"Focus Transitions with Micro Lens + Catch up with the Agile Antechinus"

Has met his doom. Now, for those of you who don't know anything about antechinus, there's 14 species of them around Australia, and they all do the same thing. Breeding season comes. What kicks them off is all hormones and all different types of chemicals flood their bodies, pushes them on to mate with as many females as they possibly can. And it's that kills them in the end, not mating.
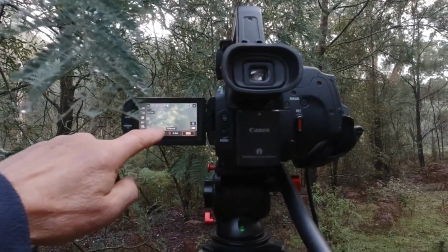Well, finally, I get to tell the story, a flower bud that hasn't opened yet,
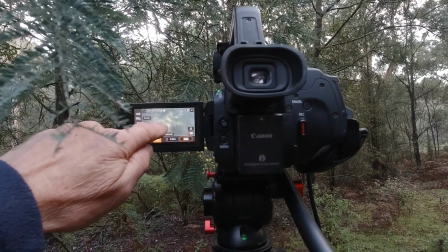and then transition to another flower in the background where the flower is open.
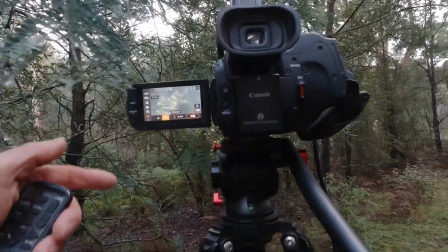So telling a bit of a story there about the silver wattle.
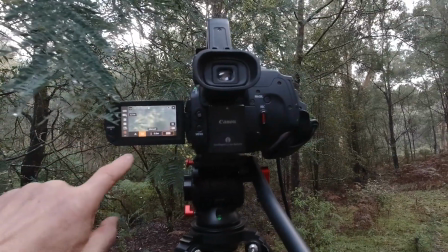So let's just run through how I set up for focus transitioning.
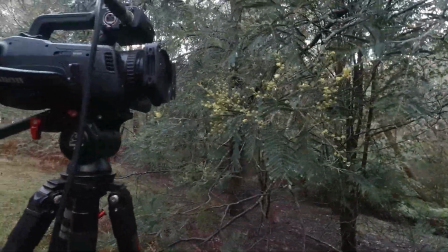All right, this is all an experiment today. I'm using close-up lens.
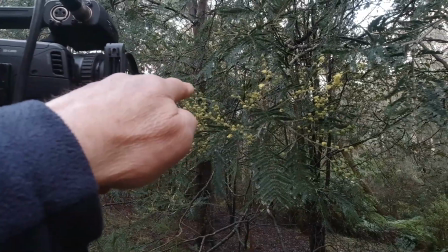And I wanted to see whether I could do a focus transition from a bud that's not open to one that is open.
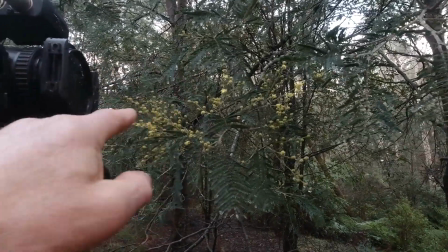Can I do it? And if I can, what distance works the best?
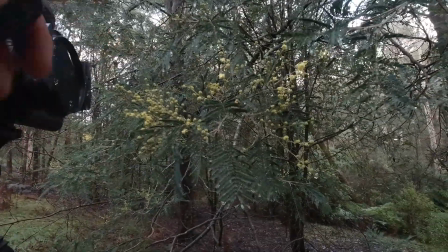Finally, after 2 weeks of walking around the reserve, I find one that works out.
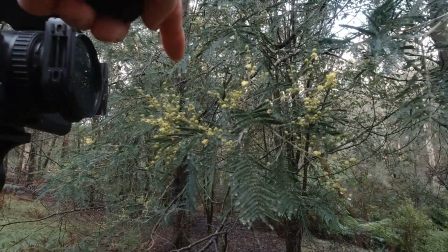That's about 70 to 80 mil distance between the two. I have the polarizer on to try and cut down on glare.
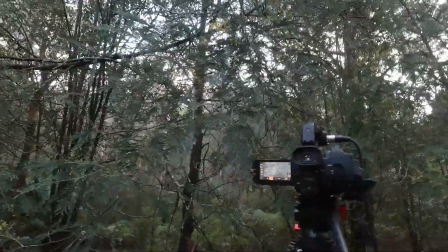That's an experiment as well. It's all experimenting here and seeing what works.
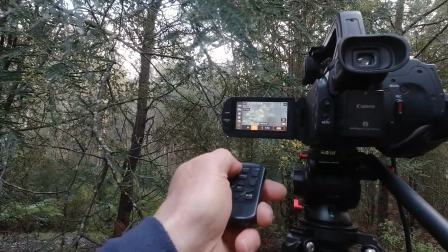So what we do is we start recording now that it's settled down.
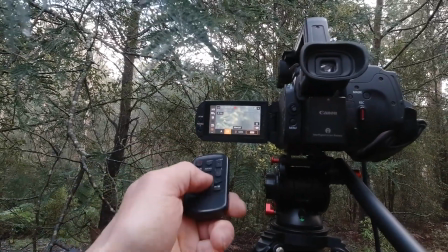So I have my foreground subject, the one that's not open yet, and transition to the one at the back.
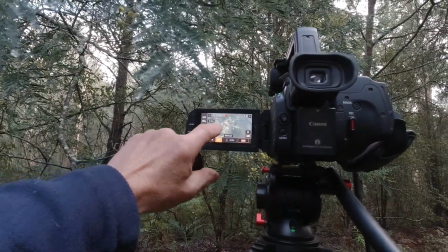So we now have that flower nicely in there.
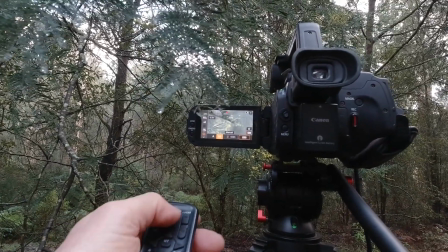It's playing around a bit, so it'll be in and out of focus because I have the close-up lens on. Don't know whether this polarizer is going to affect the image or not, change the colors, or just plain ruin things, who knows. But it's all about experimenting, practicing and learning.
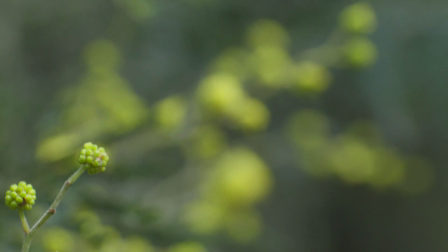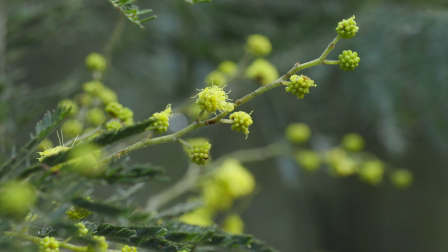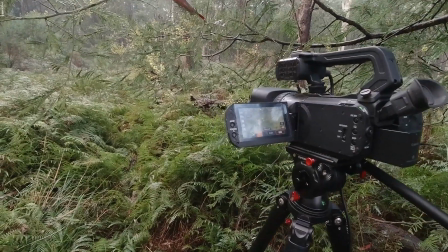I found another silver wattle that I can do a nice focus transitioning with,
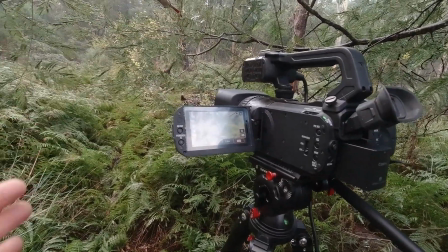but I've taken the close-up lens off and we're going for a standard transition.
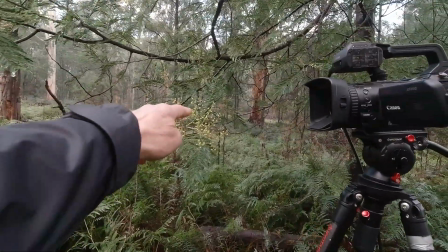So I have a bud here that's not open yet and about
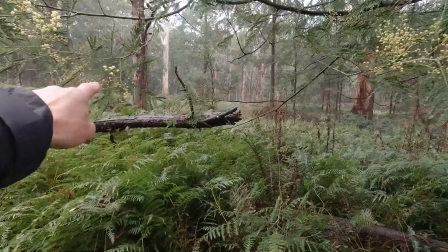600 millimeters away is the flower buds that have opened.
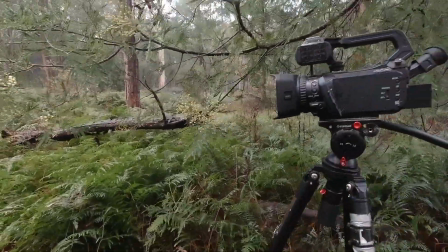I've got a little cluster there, so that's nice. So what we're trying to achieve here is that we have that
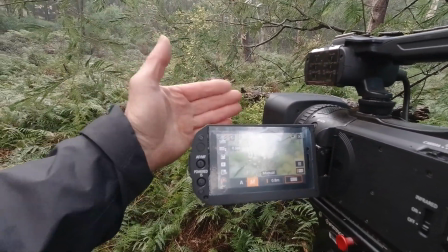nice distance where our foreground subject is nicely in focus,
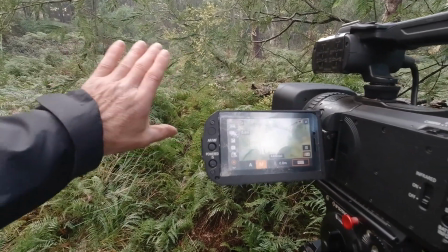everything else is blurred out and non-distracting is what we're hoping for.
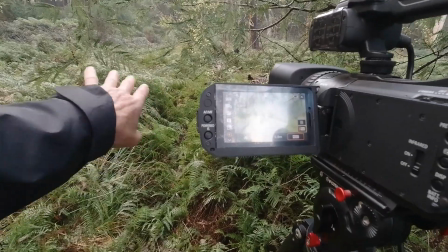And we've just got to plan that, look around, see anything in the background that's distracting that might give off a glare or anything like that,
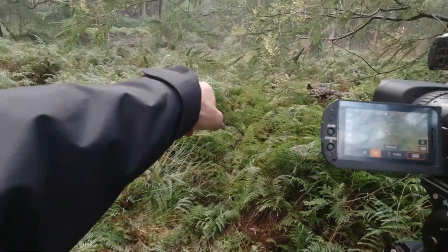which I do have a slight touch with those ferns in the background there because the sun is just up above me a little bit.
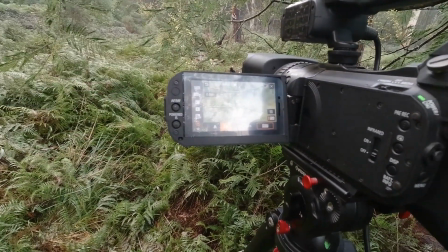But I am getting a lot better light here than I was before. So it should work out okay.
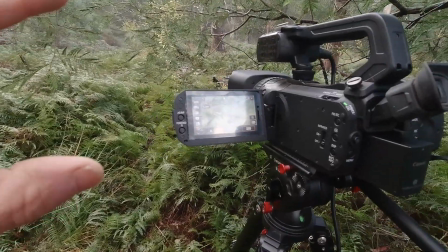Setting up for focus transitioning,
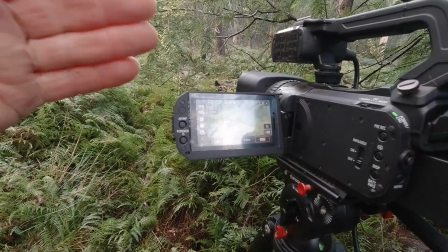making sure that our foreground subject will be the only thing that our audience is going to be looking at.
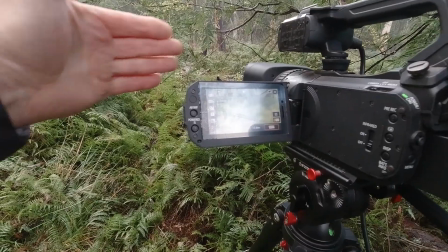They're not going to be distracted by things in the background, taking their eye off the first composition,
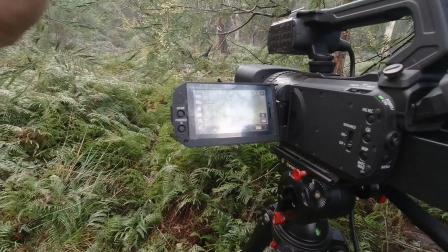and then transitioning to the background composition where the foreground isn't a distraction anymore, it's blurred out.